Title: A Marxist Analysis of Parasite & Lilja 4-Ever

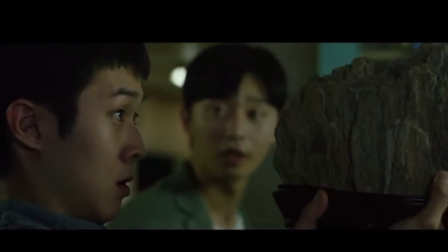(4:07)
In Parasite, the viewing stone that Kiwoo receives from his friend Min signifies Kiwoo's aspiration for wealth.
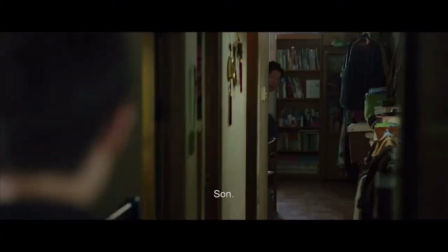(4:15)
Kiwoo was without prospect, but upon receiving the viewing stone, he is inflamed with desire to transcend his social class.
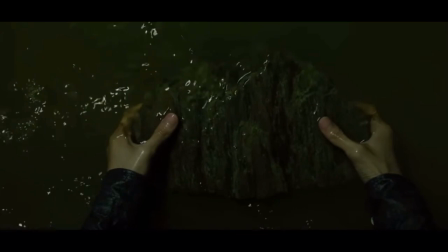(4:22)
However, during the flood, he reunites with this motif, showing that the flood, representing his downfall, is normal in a neoliberal capitalist society.
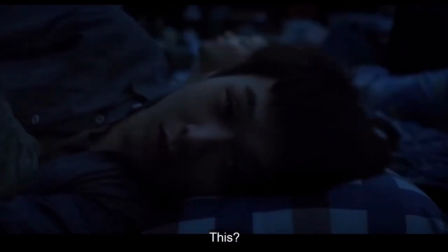(4:31)
Him clutching the stone in the homeless shelter is him feeling his goal to free himself from poverty slipping away,
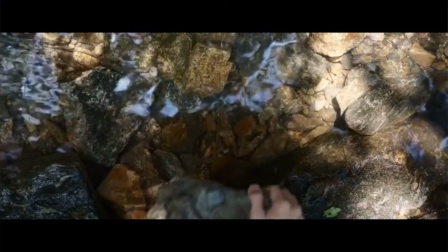(4:38)
regardless of how methodically he plans his uprising. By the end of the film, the viewing stone is set at the bottom of a riverbed,
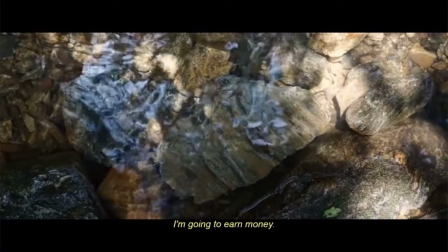(4:46)
essentially devaluing the stone by placing it with all the other stones,
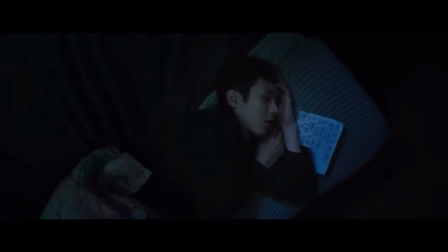(4:51)
which indicates that Kiwoo's dream of belonging in the affluent class is a dream every working class person has,
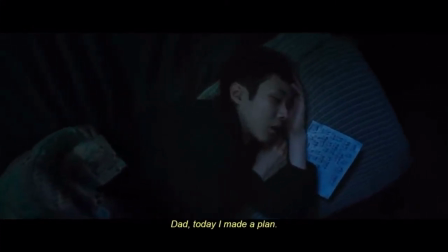(4:57)
but can only have while they are asleep.
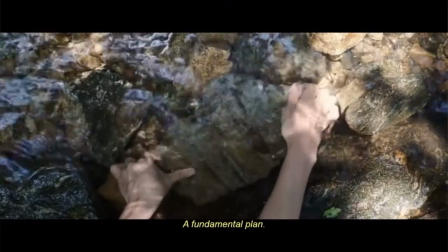(4:59)
And the flowing river eroding rocks into sediment is just like how the bourgeoisie erodes the dreams of the proletariat.
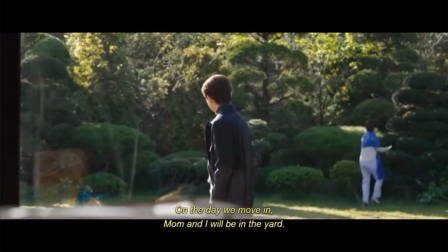(5:08)
In the aftermath of the birthday party, the Kim family seems to have come out victorious.
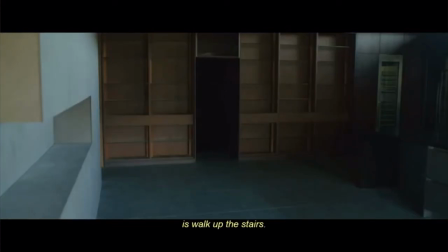(5:13)
Kiwoo has saved enough money to buy the Park family's house, and he reunites with his father after years of hiding from the law in the lowest part of the house.
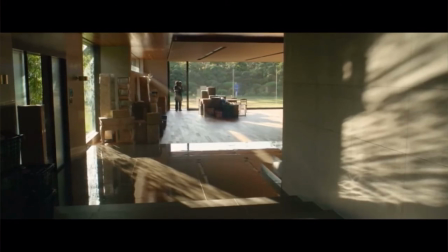(5:22)
However, the scene shortly after reveals that this was only Kiwoo's dream.
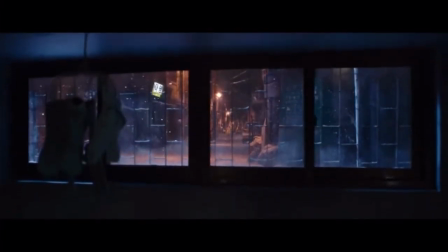(5:27)
According to director Bong in an interview with GQ, it would have taken Kiwoo around
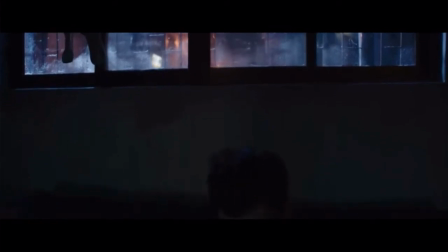(5:33)
564 years to have saved enough money to buy the house and finally liberate himself from the shackles of poverty.
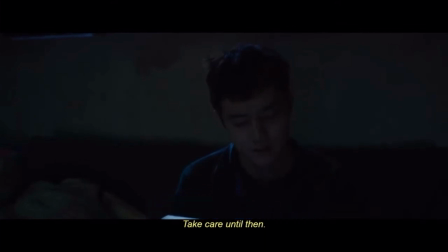(5:40)
This instantly contradicts the mantra of neoliberal capitalism, which has deceived people into believing that with a little hard work and determination, anyone can transcend their social class.
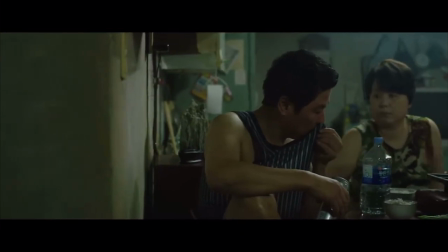(5:51)
One other motif is smell.
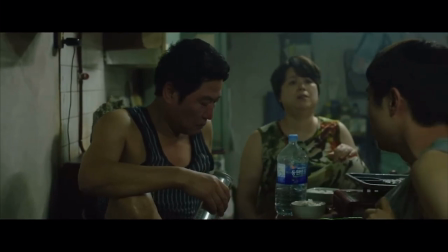(5:53)
In the film, the park's revulsion to the smell of Mr. Kim is actually a revulsion to people they perceive as less than themselves.
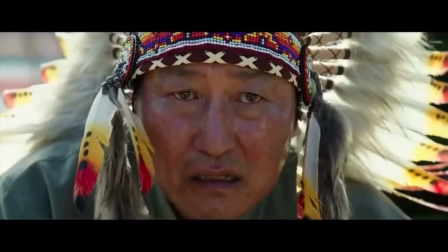(6:02)
Their desperate desire to escape these smells, like when Mr. Park plugs his nose as he flees from the chaos of his son's birthday party,
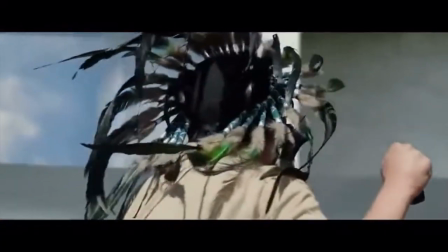(6:09)
showing the viewer that those who benefit from capitalism distance themselves from the nobodies,
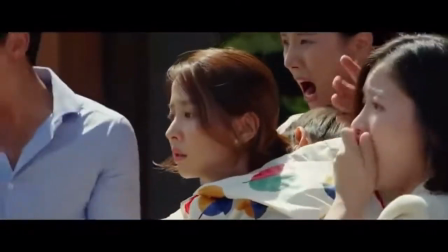(6:15)
both metaphorically and physically. Essentially, the motif of smell means inescapable poverty.
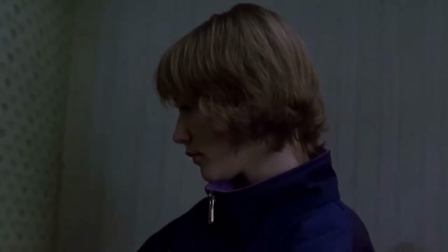(6:21)
In Lilja Forever, Lilja travels with a portrait of a guardian angel, which is equivalent to Kiwoo's Rock of Prosperity.
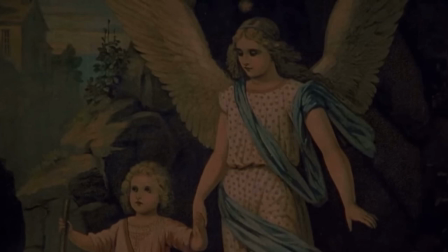(6:28)
The portrait reflects hope, faith, warmth, safety, and guidance.
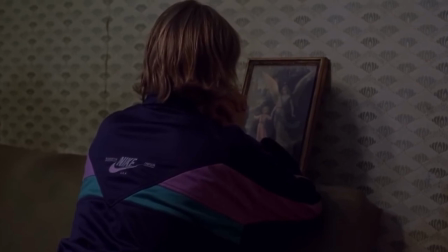(6:32)
However, when Lilja shatters the portrait, it means her restless fear of never knowing the feeling of belonging,
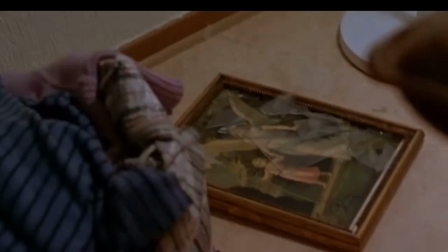(6:39)
hope, and love is becoming a reality because of her circumstances.
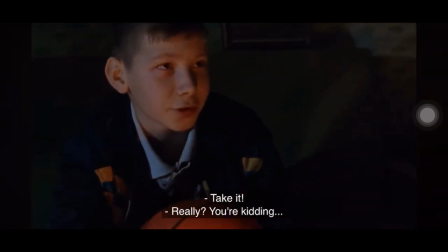(6:44)
Another motif is when Lilja gives Volodya a basketball, and him telling Lilja he has never received any possession as nice,
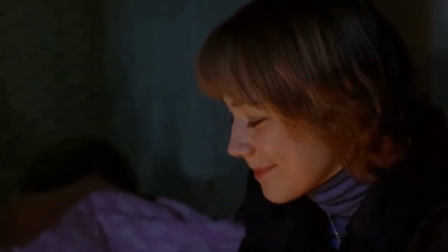(6:52)
making it known that a simple item like a basketball is a luxury in this corner of the world.
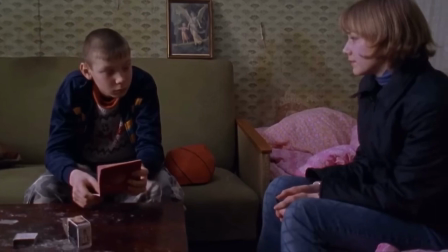(6:57)
To us, it is just a ball, but Volodya treasures the item long after it has been malevolently punctured,
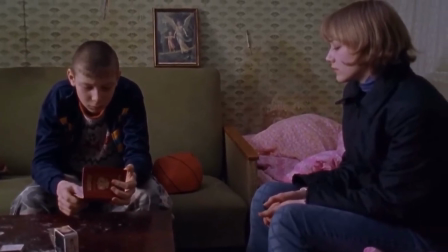(7:05)
which can be an analogy for deflated dreams. Much like Kiwoo, it would also take Lilja a lifetime and a half to make a life for herself.
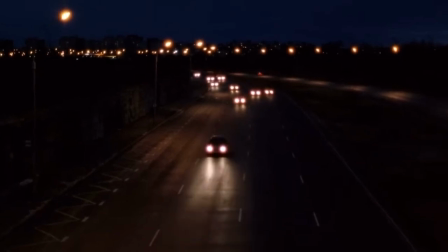(7:15)
This demonstrates that life in a post-communist society is featureless, and meaning suddenly becomes a paradox.
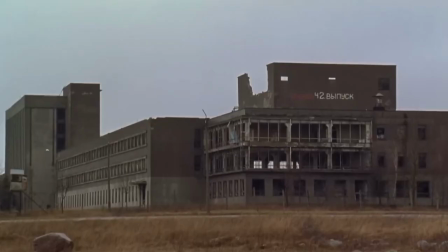(7:21)
All Lilja and Volodya could do is reminisce of their lives before it fell
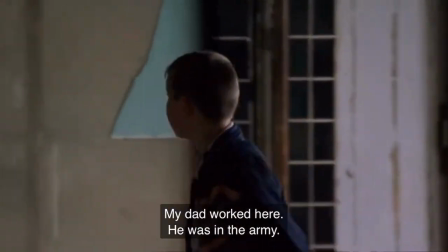(7:26)
into the calloused hands of free market institutions and private individuals.
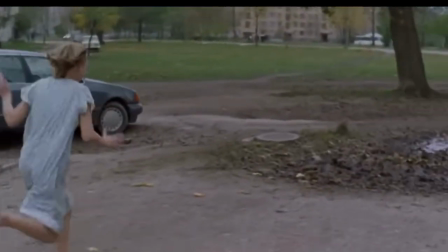(7:32)
While it is not a motif, Lilja's slow-motion descent into a patch of mud is suggestive of
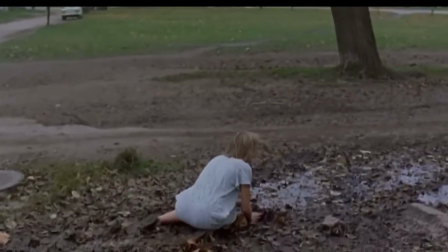(7:39)
how little she is now worth in an environment devoid of love or any commodities.
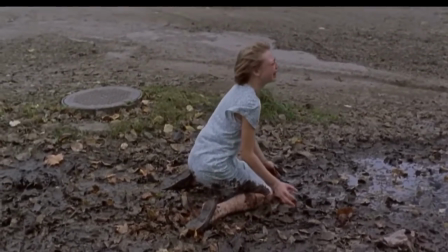(7:44)
It is the mud that taints her blue nightgown that foreshadows her inability to escape from destitution.
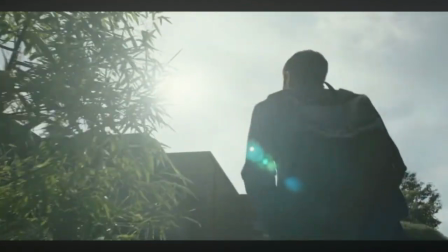(7:50)
Both films, through a Marxist lens, conclude that a neoliberal capitalist society and
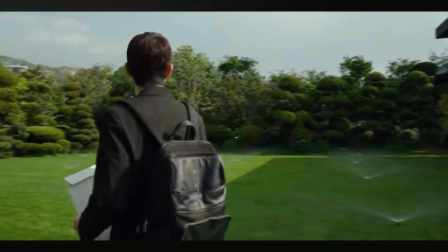(7:57)
post-communism is inherently unsustainable without the division of social class and unequal distribution of the means of production.